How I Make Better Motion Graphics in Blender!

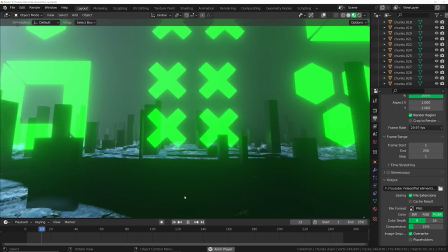[4:07]
All right, so very soon after those big green blocks animate out, I'm going to animate in the text,
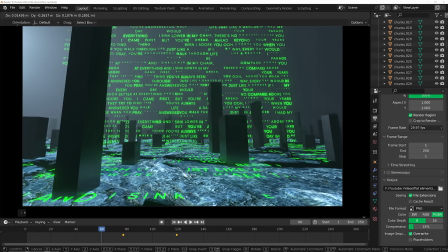[4:12]
and I'm also going to duplicate it above to make it even taller, just to make it look really big and really grand.
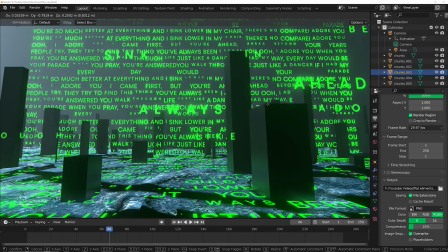[4:18]
I like these foreground elements, so once you see the text animate in, I'm also going to have even closer text animate right past the camera.
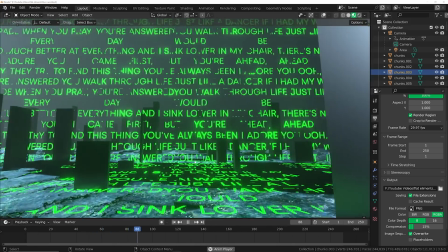[4:25]
It makes this really cool foreground kind of out of focus feel, kind of right in your face. It's a very cool effect.
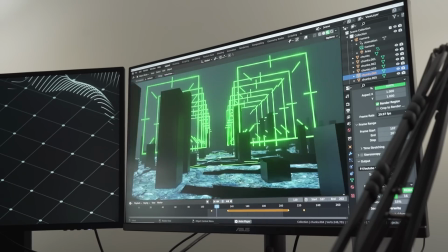[4:30]
And once we're past the wall of text, we're going to animate in these really cool structures to kind of create this tunnel. It's cool. It's sci-fi looking. It's interesting to look at. It almost doesn't really need to make sense. It just has to look cool and be interesting to look at. And that's sort of my goal when creating things like this.
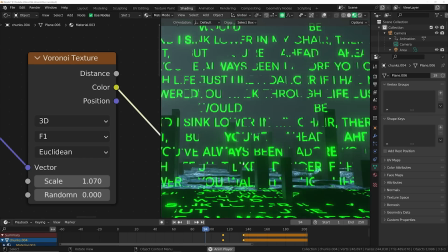[4:46]
To animate in those structures, I'm going to make the Voronoi really big scale because once you see him go pop, pop, pop, like animate in like that, it looks really cool to me. So scale is going to be really big for the transition. Still Voronoi to keep it really cool looking. And that's pretty much it. That's the whole scene. I think it just looks so awesome. And you could take this concept and apply it to so many other ideas for your concert visuals, for your motion graphics, for any of your VFX pieces. There's so much to apply this to a broad scale with this whole concept. And that's why I love it so much. But that's it. That's the whole idea. Hopefully you can kind of take it and apply it to your own style. Again, if you want to learn those two graphics, the first and the second one, they're on Patreon right now, completely step-by-step. You can learn everything that I did, everything that I was thinking about. Patreon has become kind of my MoGraph hub lately and I love being on there. So if you want to support the channel, that's the best place to do it. With that being said, thank you guys for watching and I will see you in the next tutorial.